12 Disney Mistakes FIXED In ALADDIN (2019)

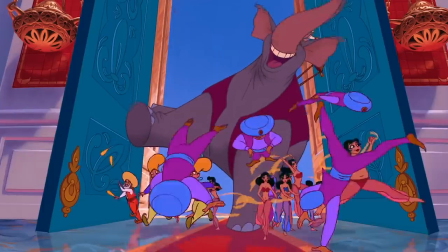[0:01]
Disney's animated classic, Aladdin, is one of the studio's most treasured movies.
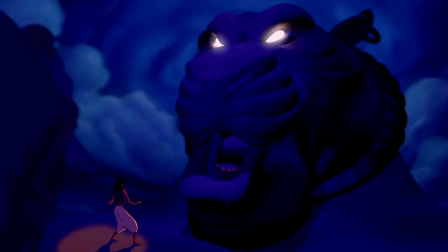[0:05]
But after many years of re-watching it, fans unearthed some surprising plot holes, problems and mistakes in the original animation.
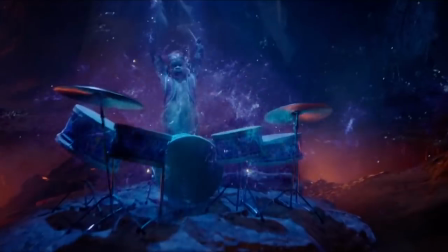[0:11]
Yippee-ki-yay, movie lovers, I'm Jan and in this video I'm explaining how the live-action remake of Aladdin fixes many of those issues from the 1992 movie.
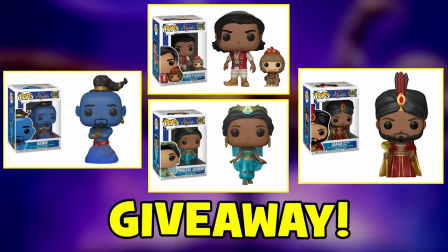[0:19]
Some spoilers ahead, so take care if you haven't seen the film yet. And don't forget my Aladdin giveaway is also running, so be sure to subscribe and leave a comment for your chance to win.
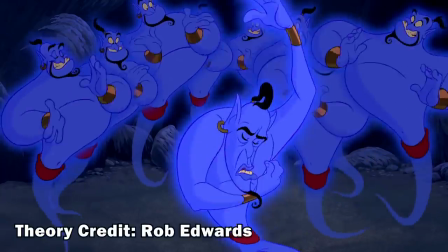[0:28]
Let's kick off with a popular fan theory that the Genie failed to grant Aladdin all of his three wishes in the original movie.
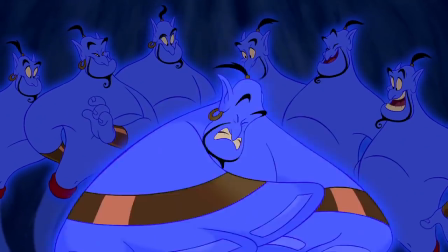[0:35] Wish fulfilment? Three wishes to be exact. An ixnay on the wishing for more wishes.
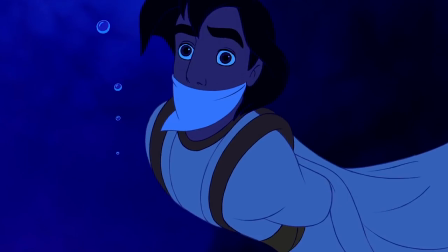[0:40]
It's the second wish where the Genie saves Aladdin from drowning which is the most problematic.
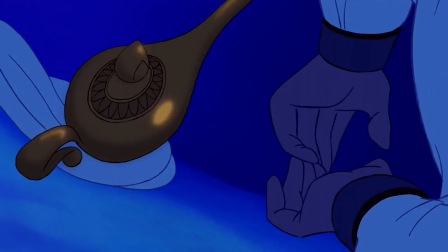[0:45]
In both the animation and the new film, Aladdin is tied up and has passed out so even though his hand brushes against the lamp, he can't ask for a wish from the Genie.
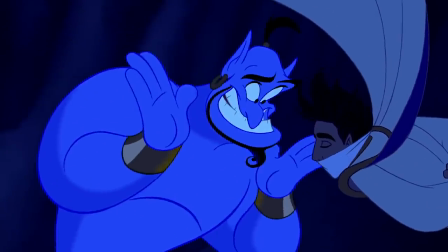[0:53] Oh, you can't cheat on this one! I can't help you unless you make a wish! You have to say, Genie, I want you to save my life, got it?"
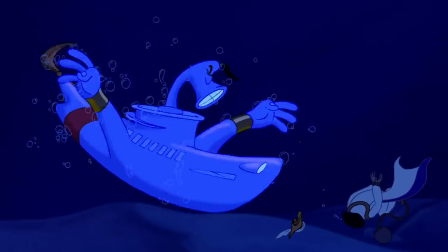[0:59]
Many fans think that because Aladdin never explicitly asked for his second wish...
Now, is that an official wish?
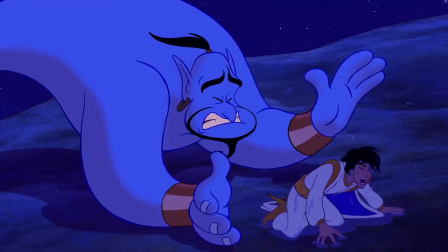[1:04] Say the magic words!
...that technically the Genie never gave that second wish to Aladdin.
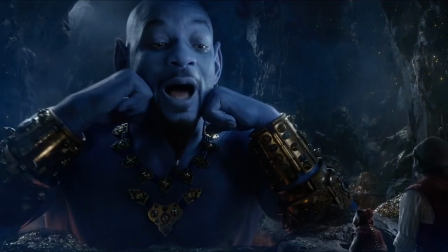[1:09]
The new movie has a neat little fix for this issue by introducing the idea of grey areas when it comes to Genies granting wishes.
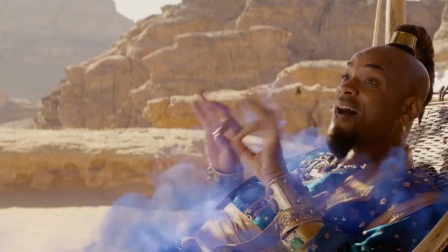[1:17] Hey, can you make me a prince? There is a lot of grey area in Make Me a Prince.
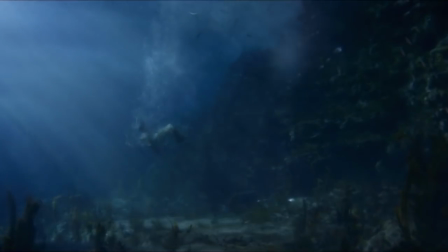[1:22]
So, when Aladdin is on the verge of drowning in the new movie, the genie creates a backdated contract and moves Aladdin's hand to sign it.
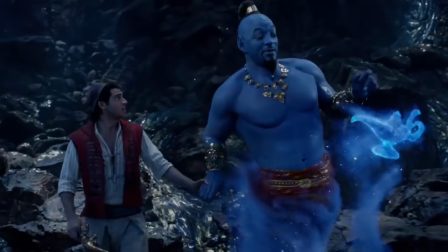[1:30]
The document, which is dated the day before Aladdin was pushed into the sea, declares that for his second wish, he wants to be saved from certain doom.
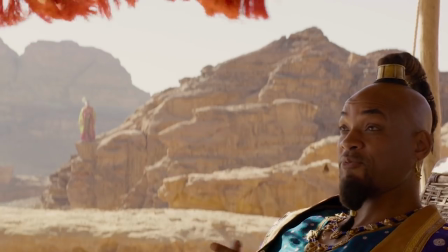[1:38]
This grey area that the genie uses is a sneaky way to resolve how many wishes were granted to Aladdin,
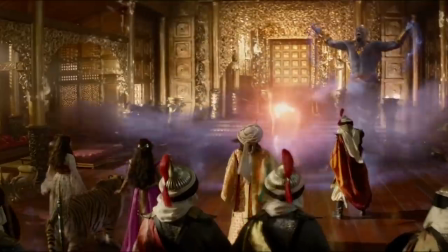[1:43]
and it's also used again later in the movie when the genie grants Jafar his three wishes.
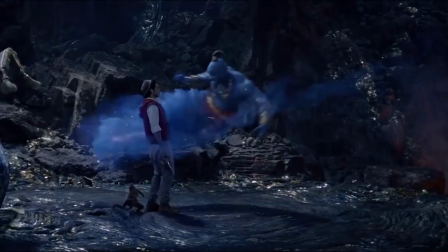[1:49]
And, by the way,
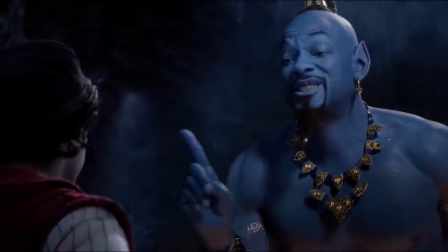[1:50]
the filmmakers are clearly aware that the audience may be checking on how many wishes are granted in the new movie because just before he grants Aladdin his first wish to become a prince,
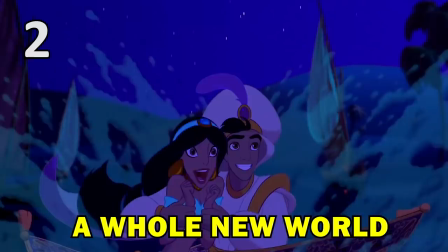[1:59]
the genie says this is an official wish for those of us who are counting. In the original A Whole New World song, Aladdin and Jasmine fly all the way from Agrabah,
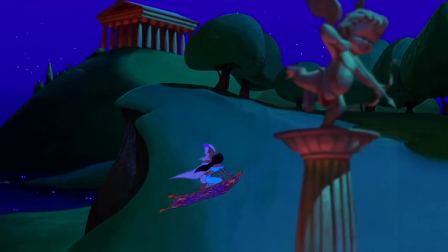[2:08]
past the pyramids in Egypt, through Greece and finally end up in China all in just one night.
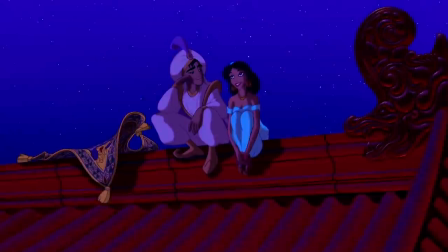[2:13]
Although it's supposed to be a fantastical sequence in the animation, it's a pretty tall feat over such a short time, even for a magic carpet.
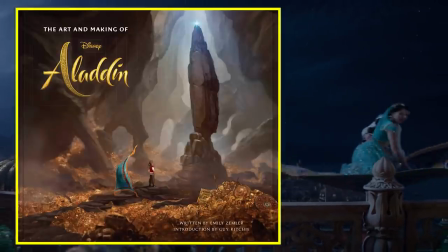[2:21]
As explained in the official Art and Making of Aladdin book,
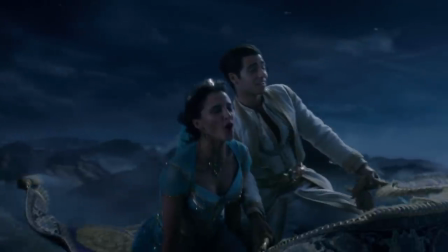[2:24]
the live-action movie aims to give this scene a greater sense of realism, so instead of an international flight,
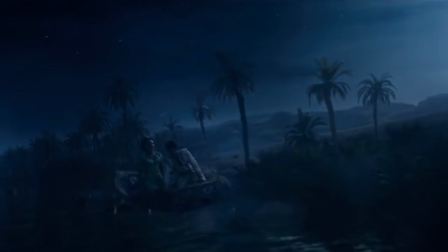[2:30]
this time the magic carpet takes Jasmine and Aladdin on a tour of the area and coastlines surrounding Agrabah.
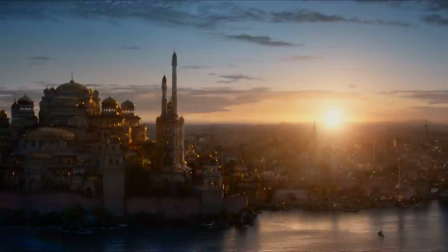[2:37]
Changing the locations in the magic carpet ride and finishing back in Agrabah rather than China
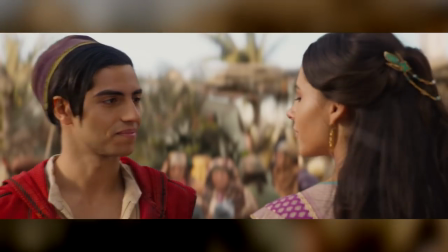[2:41]
also gives an opportunity for the film to further highlight Jasmine's love for her people and country.
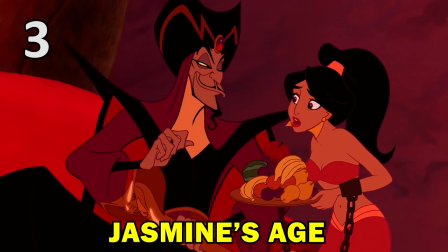[2:46]
And speaking of Princess Jasmine, there are some problematic moments in the original animation that the filmmakers were clearly keen to avoid in the new movie.
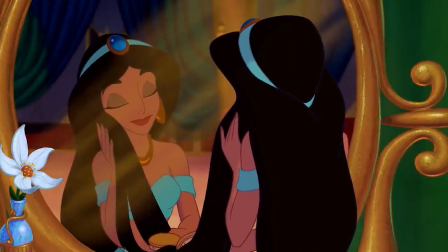[2:55]
Jasmine was only 15 years old in the original film, being a few days away from turning 16.
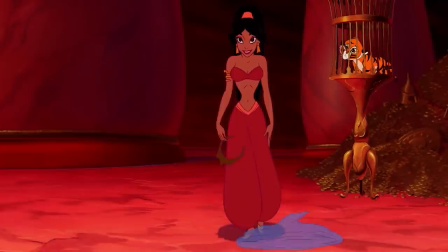[3:01]
And so, the scene where she seduces Jafar to distract him from Aladdin's arrival feels rather icky.
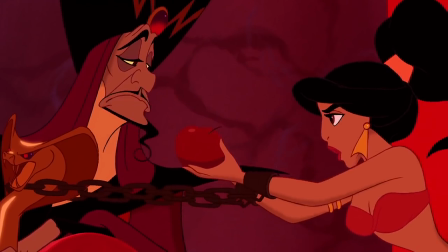[3:07]
For the remake, Disney obviously didn't want to recreate a scene of a 15 or 16-year-old Jasmine in chains and
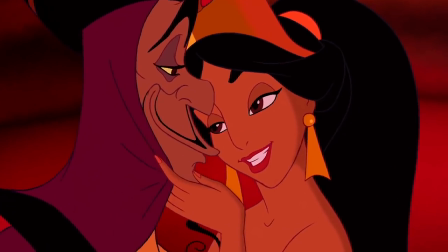[3:13]
a skin-bearing outfit who has to seduce a much older man and is is then trapped in an hourglass.
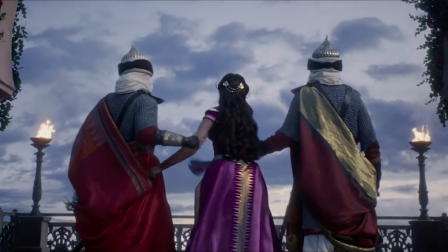[3:18]
That part of the old movie is scrapped in the new version and updated by giving Jasmine much more agency in her own song Speechless,
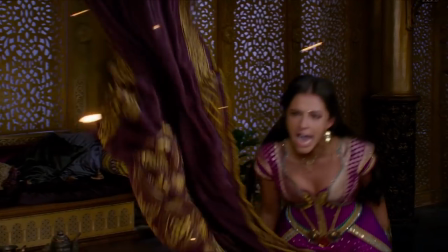[3:26]
the name of which, by the way, is a neat call-back to the moment in the animated movie where the young princess was being forced to marry Jafar.
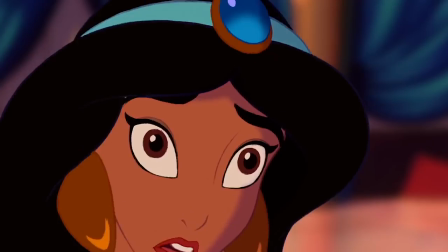[3:33] You will win, Jafar. You're speechless, I see.
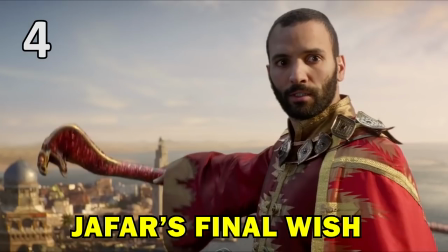[3:39] A fine quality in a wife. I will never marry you.
In both stories, Jafar's final wish is his undoing as he ends up trapped as a genie in a magic lamp.
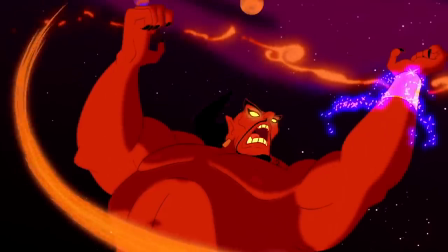[3:48] You wanted to be a genie? You got it! Whoop! And everything that goes with it!
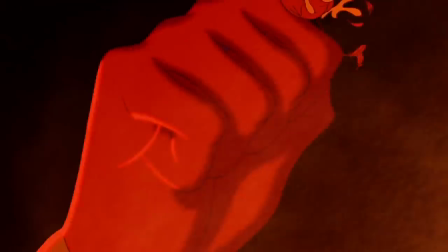[3:54] Phenomenal cosmic powers! Itty bitty living space.
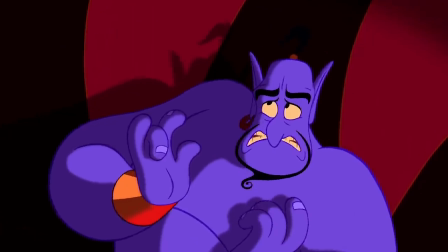[3:57]
The problem with how it happens in the original film is that because Jafar is already in command of the genie, he really should have realised that becoming a genie would make him a captive.
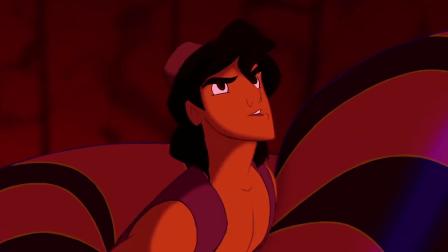[4:06]
The original film basically relies on Jafar acting rather stupidly at this point.